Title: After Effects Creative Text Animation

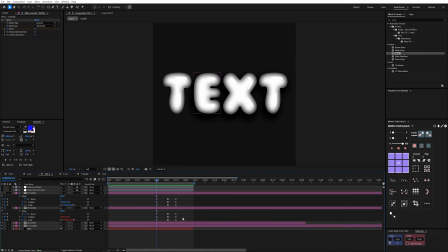[8:15]
Now there are a few extra details that we're going to add a little bit later, but for now this is absolutely fine. We're going to move on to our background. So let's click on our background, and the first thing we're going to add is a ramp effect.
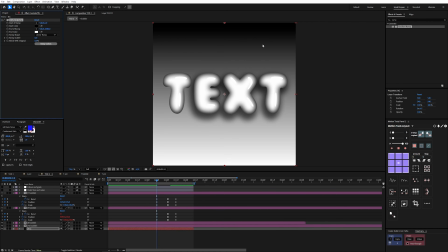[8:27]
So let's drop in our gradient ramp, and we just want to change the start and end points to either side like this.
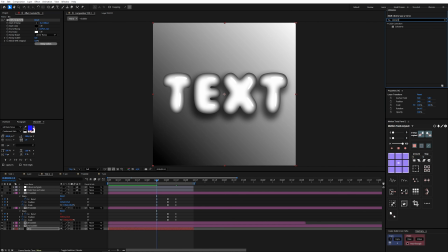[8:33]
Then what we're going to do is add the colorama effect.
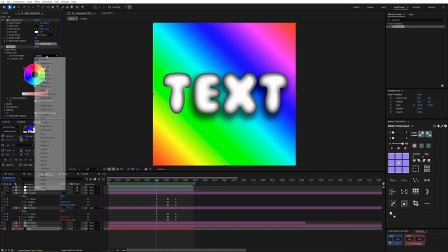[8:37]
Let's go into our output cycle and change use preset palette to negative, and this just adds a black and white handle.
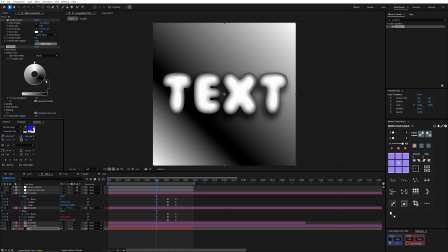[8:44]
We're going to grab the black handle and we're going to move it down like this to around there, and then I'm going to increase the cycle repetitions, and you can see what that does.
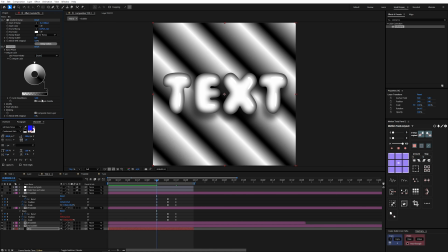[8:55]
Kind of duplicate this gradient that we've created. So I'm going to set that to 5, and then I'm going to double click on this color.
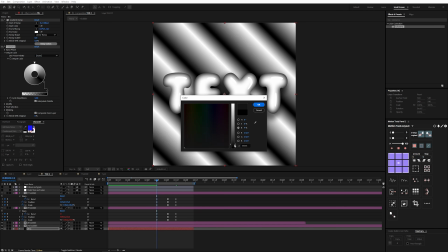[9:03]
I'm just going to increase the brightness of this so it's not so dark, and that just creates a bit more definition between these gradients.
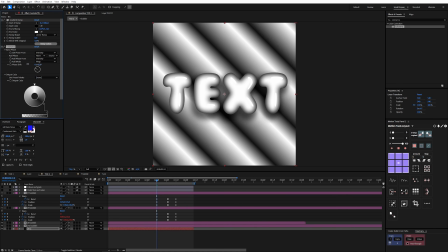[9:10]
Cool. The next thing we're going to do is animate this. So what we wanted to do is move like this in a negative direction.
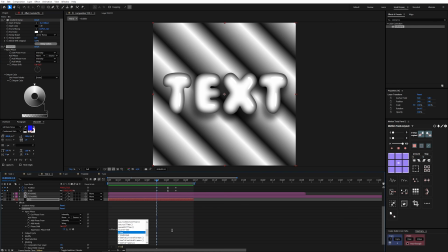[9:17]
So I'm going to alt click on our phase shift to drop in an expression, and I'm going to type in time times negative 35, and you can see what that does.
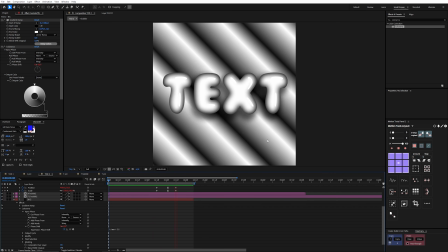[9:26]
And if you look carefully, you'll see that we're actually getting a really cool optical illusion happening here.
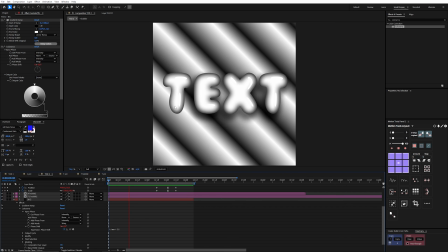[9:31]
Because of the interaction between the letters and the background, we're getting this wobbly, bubbly feel to the outside of the text.
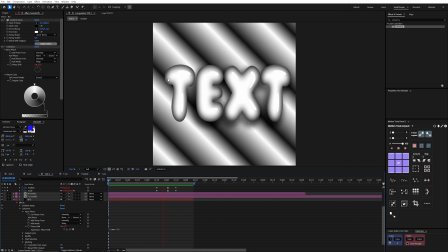[9:39]
And I'm not animating anything here. This is simply an optical illusion, and I think that's pretty cool.
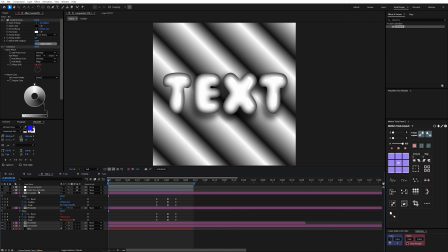[9:44]
So let's close this down. And now we're going to add some color before we move on. So for starters, let's turn on this adjustment layer. And I have a couple of effects here, starting with the tritone effect, which just allows you to affect the highlights, the midtones, and the shadows.
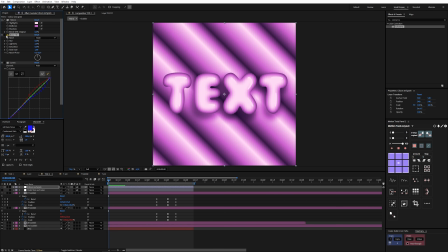[9:58]
And these are the colors I put in, and this is the result. Then I added in a noise HLS set to grain, 2% lightness, and I wasn't completely happy with these colors, so I just added in a curves effect because I wanted to warm it up a little bit, and this is the result. Now the other effect I wanted to add to this was a bit of blur and a bit more noise, so let me just turn this layer on.
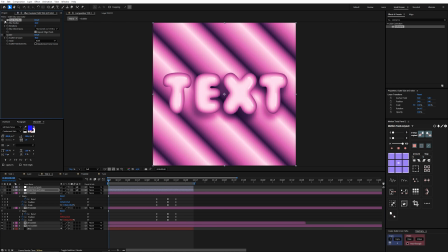[10:17]
And again, this is just an adjustment layer, and the first effect I added was a Fastbox blur, which blurs everything out, and I set that to 20. Then I added a scatter effect, and you can see that this adds this nice grainy feel to it, and I set that to 40. Now we obviously don't want this all over our text, so what we can do here is double click on our ellipse tool, which adds a mask.
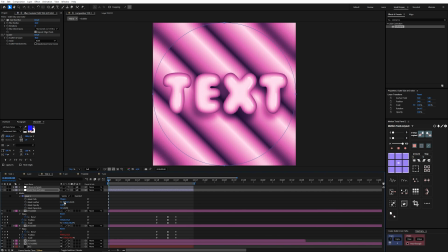[10:36]
We can change the mask to subtract. Let's twirl this down, and we can increase the feather to something like 100, and I want to bring this effect further in towards the text, so the way we can do that is just decrease the mask expansion to something like this, and this is the result.
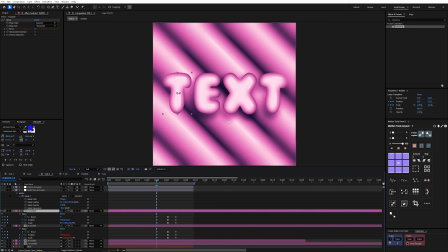[10:50]
Now for our final tweaks, you can see that for these other letters we have a drop shadow, and we're going to add that onto this layer by adding another layer styles, layer style, drop shadow, twirl that down, and I'm just going to reset this so that we can start from scratch. So we're going to leave this at multiply, but we're going to change this to 60%,
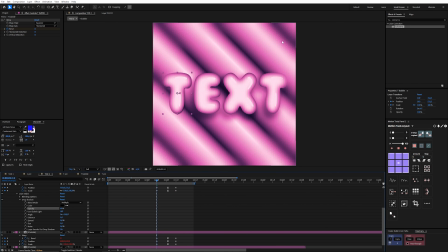[11:08]
and because our light source feels like it's coming from this direction based on the highlights, I'm going to change this to around 60. Then let's increase our distance, let's increase our size to around 50, and let's increase our spread. Something like that should do, and that just separates the text from the background really nicely.
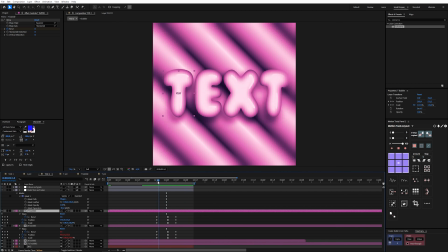[11:27]
Now let's hit U, and if I play this back, you can see that our other layers have a bounce to them,
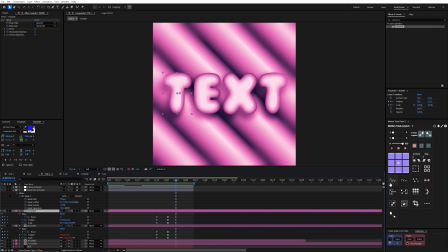[11:32]
and the way I created that was using this elastic button on our motion tools panel. So what you would do is grab your keyframes, click on this button, and that gives us this elastic controller where you can control exactly how this works. But for whatever reason, this expression isn't actually working.
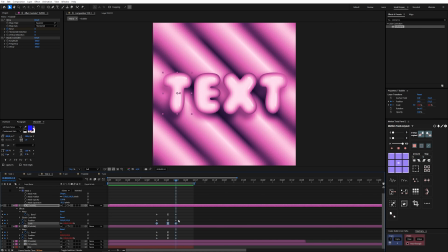[11:48]
So what I'm going to do is just copy the working expression I have here and paste that on, and I'm going to put this expression into the description of this video so you can grab it too, or you can grab the free version of the Motion Tools panel, which should be working when you click the elastic button.
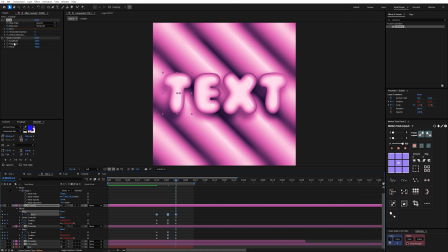[12:02]
Then I'm just going to paste this to our other properties, and I'm going to come up to the elastic controller and change these all to 40.
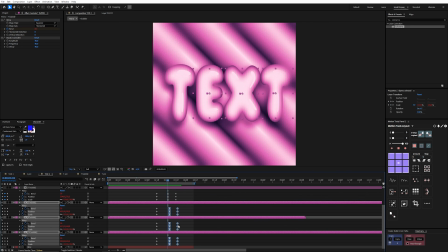[12:09]
And then what I'm going to do is open up all of these keyframes like this, and I'm just going to offset them by 2 frames each.
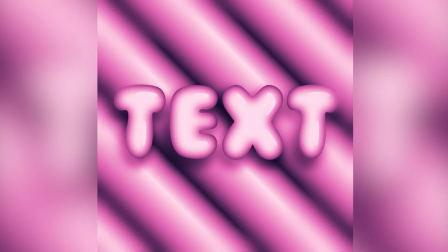[12:17]
And this is the final result.